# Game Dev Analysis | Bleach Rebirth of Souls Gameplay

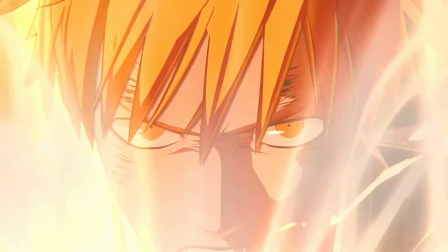It's bringing those two things together. And in my opinion, this is probably the best
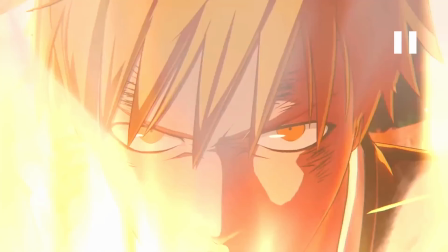2D, 3D hybrid art that I've seen in a game. And that is because of all of the artistic direction, the intent, the active decisions that the artists have made here. Really fantastic.
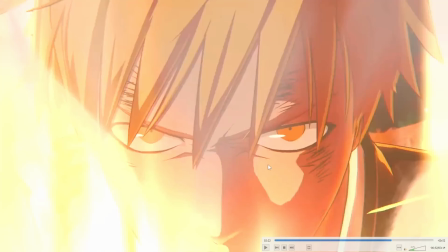There is no other 3D game that I've seen that employs this level of 2D philosophy. Just brilliant, really fantastic. So I really appreciate the work that they've done here.
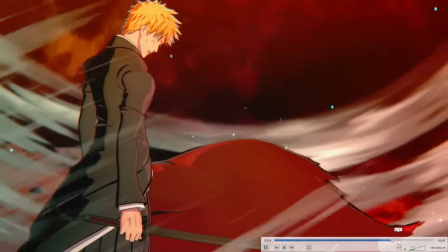So something that I want to point out is at 234, which is the
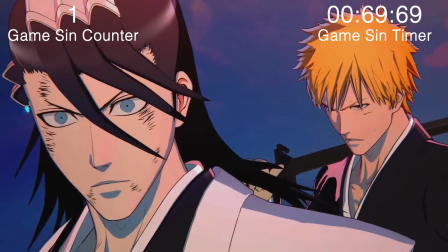he's behind me, isn't he shot. 234. So again, you can see some of the that appears to be real-time lighting, a bit of that soft red light coming through there. All right, so you can see that. That's quite nice. I really like that highlight there. So just on the bridge of his nose, you see a bit of that red light.
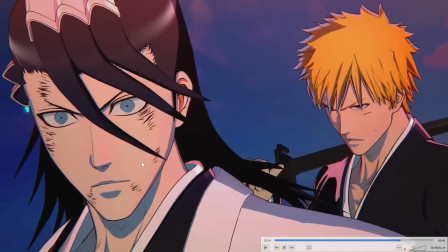There's a bit of the red light coming through there. So really nice. So I just noticed this.
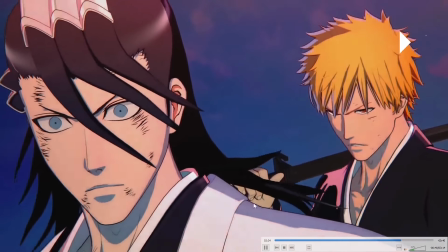I like that hair shader there, the highlight in the hair just there. I really like that. Right, so let's go ahead and move on to the next video.
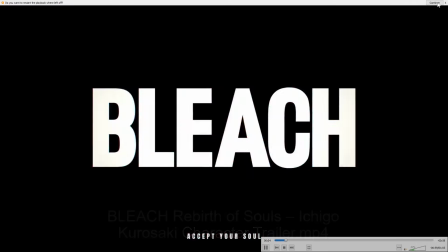We'll have a look at Ichigo. So the first note that I would like to make is at 25 seconds.
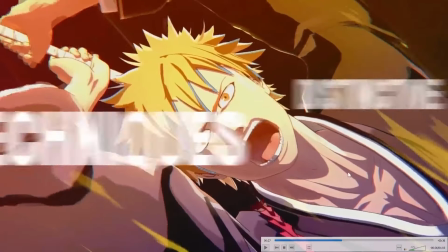And what I really like is this momentary slowdown where the character is moving at speed,
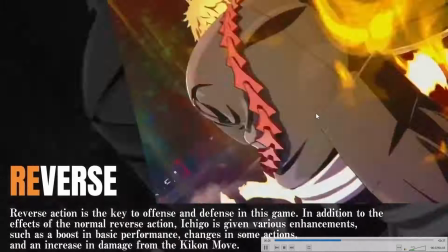but we have a moment where it slows down and just hangs there for a second and then it speeds back up.
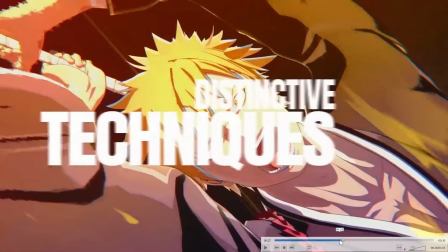That just builds a sense of drama and power, you know, and it's so important when you're playing a game and you wonder, where's the drama?
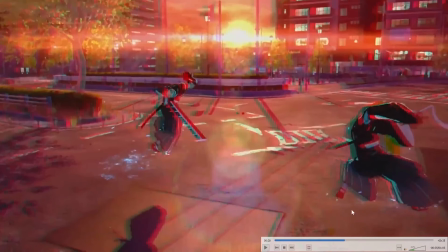Well, here it is, folks. I think it's so well done. I really appreciate that. So, also something I think is pretty funny, if you just pause it.
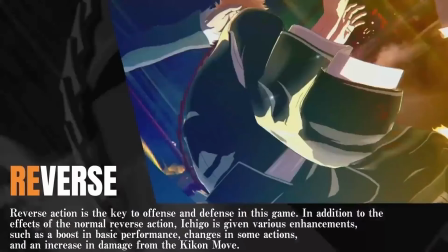All right, and this is, you know, when they say don't pause on the in-between frames.
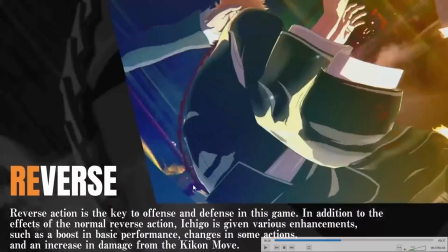This is like one of those frames like people meme on the internet, like
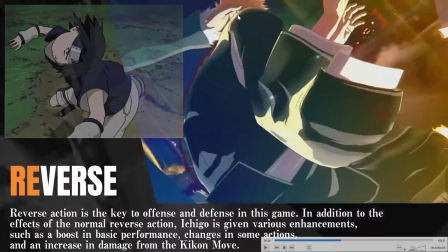Sasuke about to blow a fireball, you know, don't pause on the in-betweens. I think this is just a funny frame.
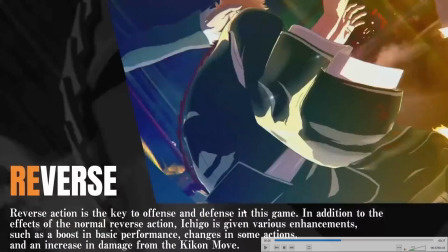Obviously, I don't have any complaints. It's just one of those funny situations where you're not supposed to pause on the in-between frames.
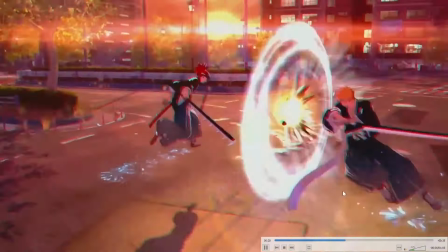I thought that was pretty funny. So, something that is so visually neat is the use of gradients.
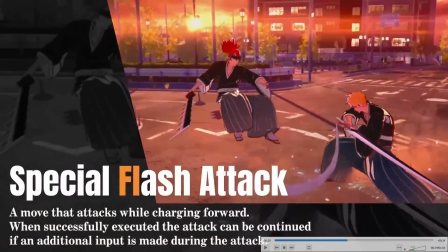So again, this is a better indicator, an example of the use of gradients on the character shader. You see the Shuhakusho is lighter down below and darker as you get to the top,
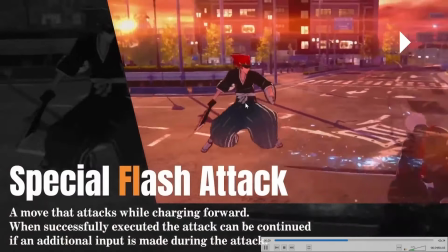and that helps characters stand out and not feel so dull against the environment, adds a sense of visual dynamic.
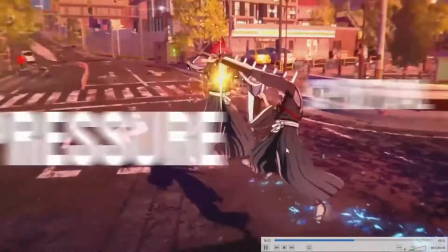And you can see, you know, lighter down there and then darker towards the top. So such an interesting way to have the characters pop out a little bit more.
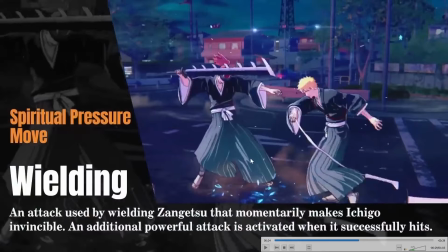And you can see that example here as well. So I quite like that. You know, it's not overused.
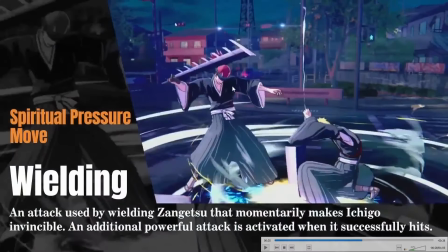This is the strongest example I've seen it, but it's quite nice.
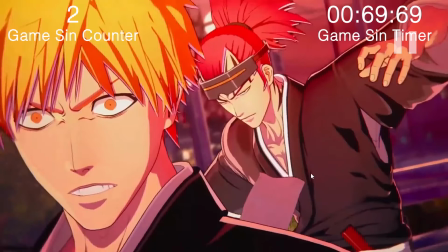And at 37, we have the he's behind me, isn't he shot.
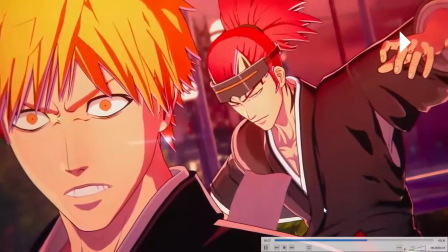So that's at 37. And at 41 seconds, we have this fantastic animation.
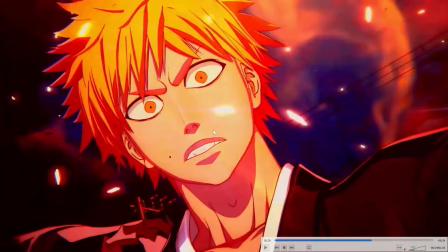I really like this frame here that, you know, that's his shocked face that you would probably recognize from the anime.
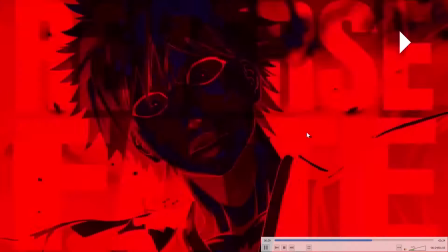And at 41 seconds, the way that they've used this animation here
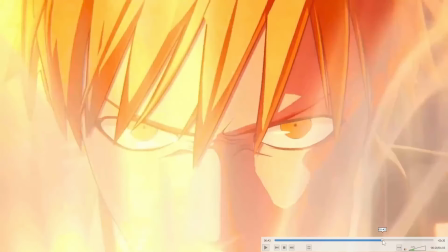when he yells Bankai, it's so lively, it's understated,
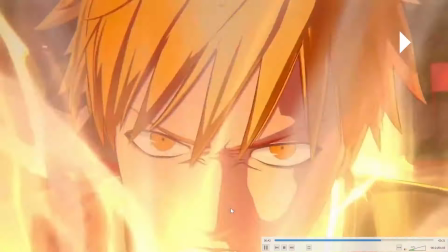can be difficult to appreciate something subtle, but the way that he just sort of leans back to catch his,
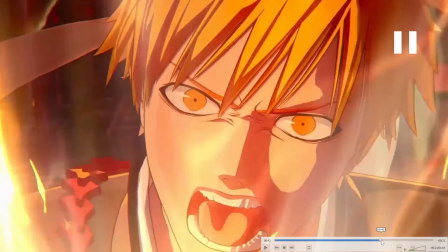you know, to get some breath and accentuate the word Bankai, the way his head tilts back and then leans forward again with intensity.
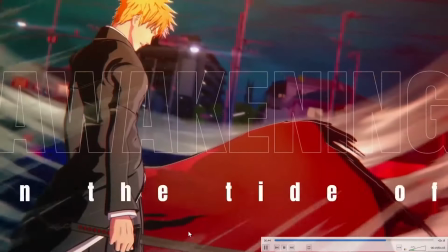You get those skin wrinkles between the eyes, and it was really well done. So fantastic work on the animation and the art here.